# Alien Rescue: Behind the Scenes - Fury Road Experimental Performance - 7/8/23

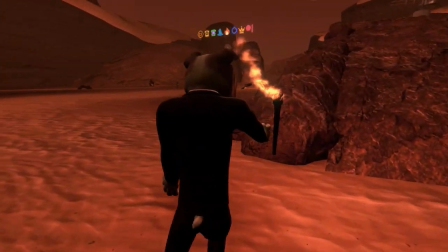2197s
And I thought what I would do, and hopefully this isn't too like tiki torch um but i really want to make it easy for the actors
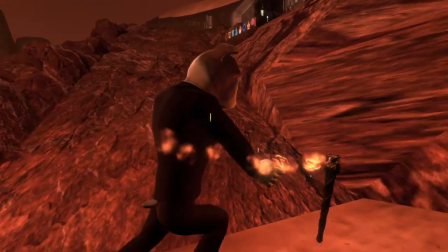2205s
and again uh i think our heroes are
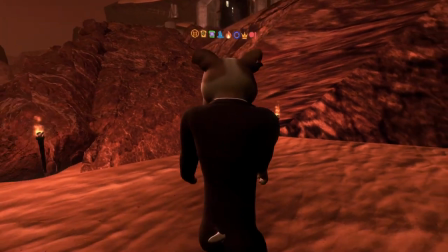2209s
going to be you know our heroes and our sidekicks are going to be fairly distracted
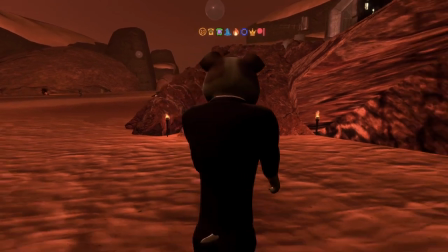2214s
with all the shenanigans so i think if i just kind of make that it's like yeah that's where
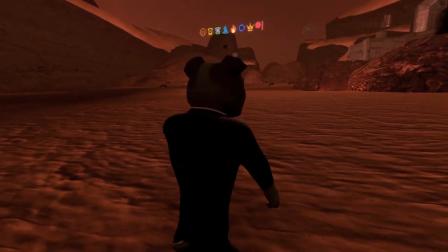2223s
your your jump is going to be folks um i think the cast
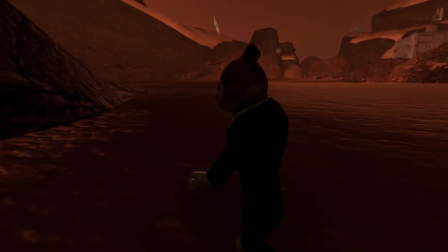2228s
will appreciate that you know uh
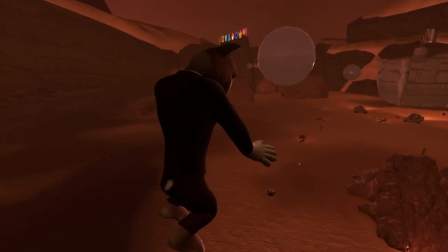2234s
i think it'll make their lives a little bit easier let me go ahead and just get rid of this for now
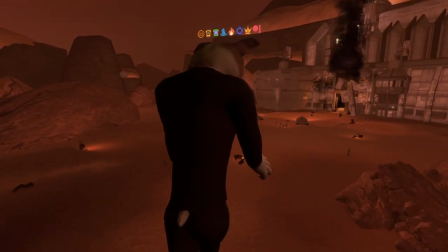2240s
i just want to kind of clean up after myself so i don't end up um saving this
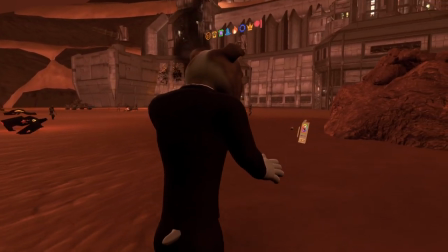2245s
world with a bunch of stuff in here that doesn't belong um that just makes
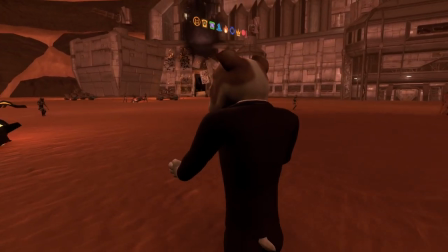2250s
my life a little bit more difficult okay that's good okay so we've got the ramp looking pretty good we've
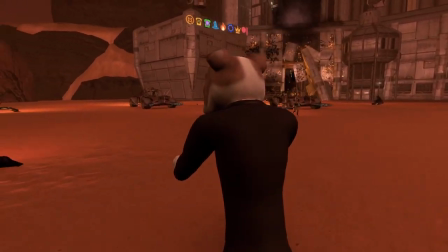2258s
got some new lighting and we've got these torches let me go hop in here real quick
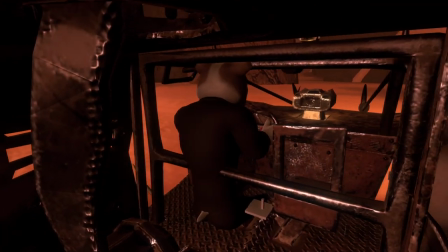2266s
and let's take a drive what's
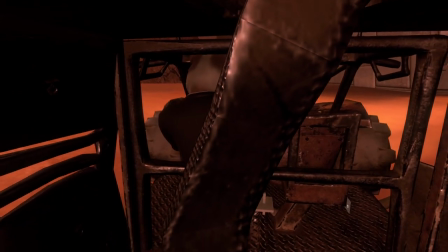2274s
going on if
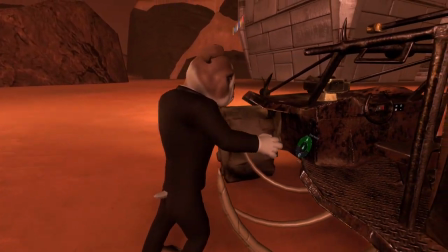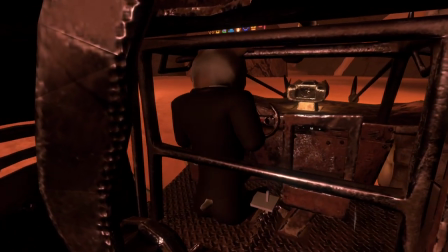2285s
I turn it off
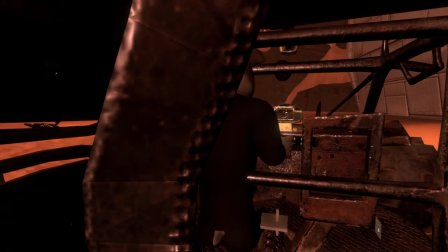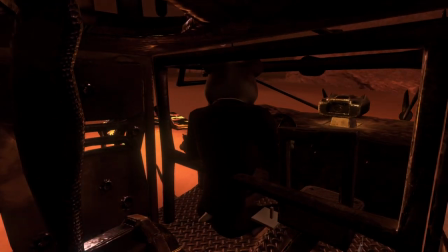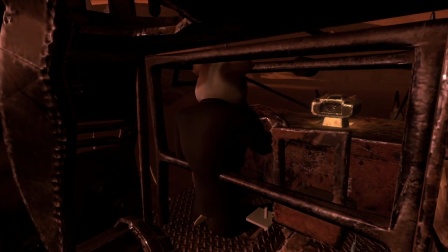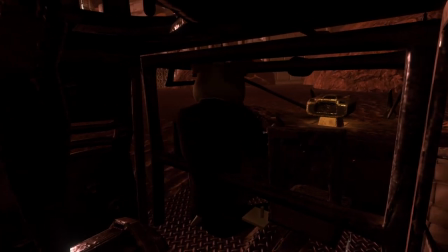2303s
So I'm going to stage the actors, like basically here, according to my calculations,
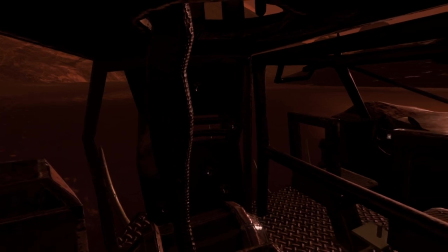2317s
if we are staged here, if we're staged here,
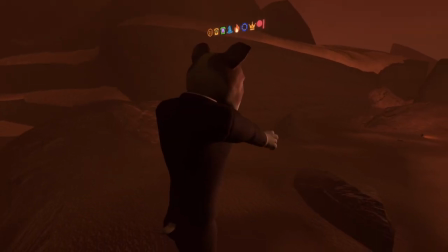2324s
the spawn point is right over there, and when you spawn out,
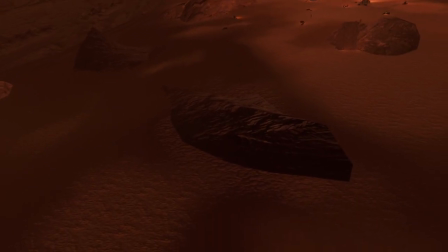2330s
this rock down here, this rock down here, right here, obscures your sightline to this car here.
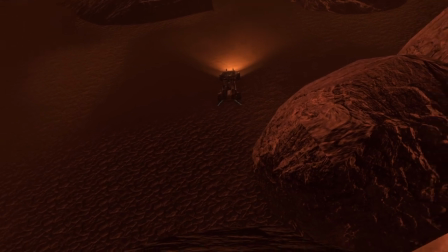2339s
So if I have both of the cars, is that over there? Did I move something?
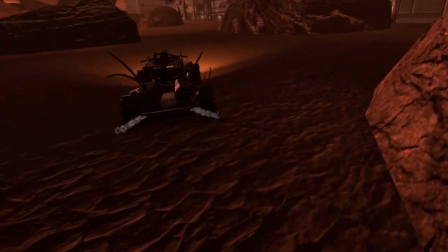2344s
That part of the car? Oh, that's the camera.
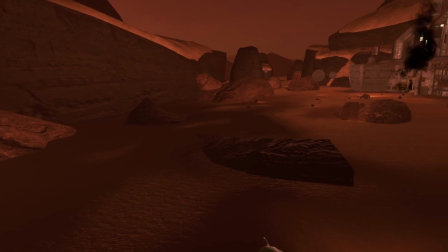2348s
If I move, if I put these two cars here, I'm pretty sure the heroes won't be able to see me.
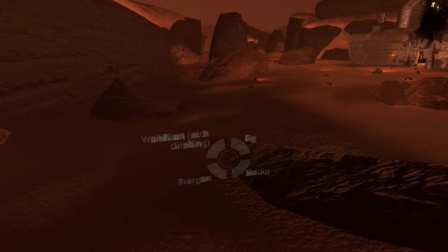2356s
In fact, let me try that right now. I'm gonna go, shoot, do I want to do that?
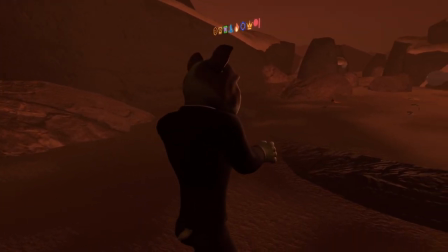2364s
I guess I don't. Do I want to hit the active map on this button?
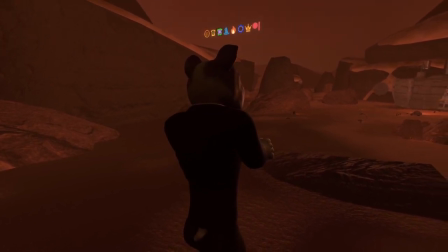2369s
Well, I could go back and do it over there. Okay.
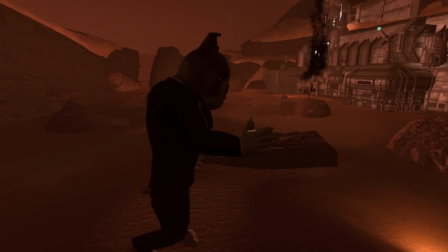2376s
No, I know, I know they can't see it. I know from the past that they can't see it, so I'm not worried about that.
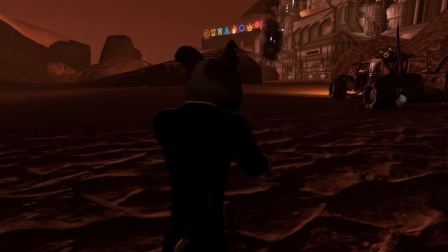2381s
Okay, let's go back down and let's hop in.
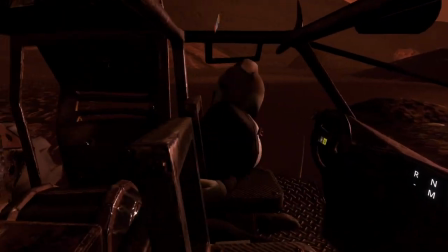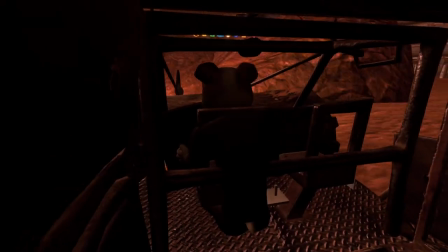2394s
So now do I see those yeah so I see them that's
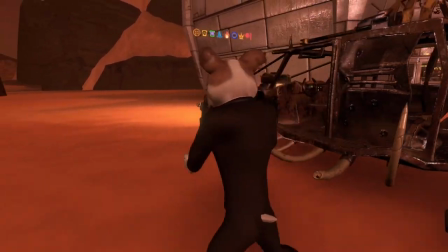2404s
pretty good it's a steep jump and I'm doing like a little double hiccup on it I can tell
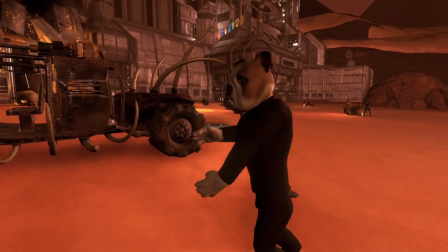2409s
but I think it's still pretty good and I think what we'll do is we'll make
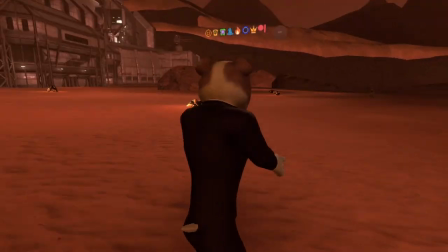2414s
a we'll do one more test real quick where we
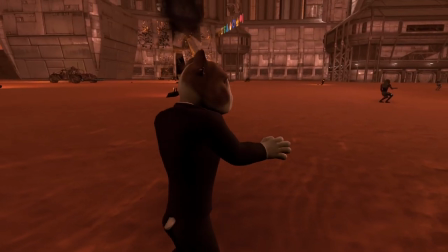2420s
put the camera I'm gonna set up a manual camera here so I can really test this.
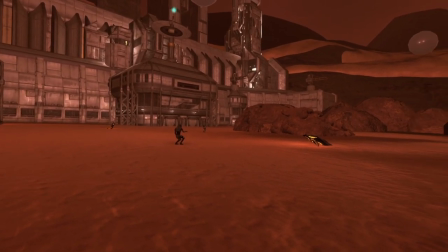2428s
Let me make this bigger for myself. Yeah. So what I want to do is I want to set up a camera here.
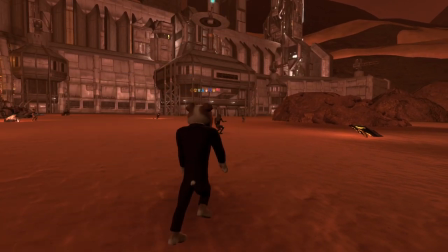2435s
I put it in manual mode.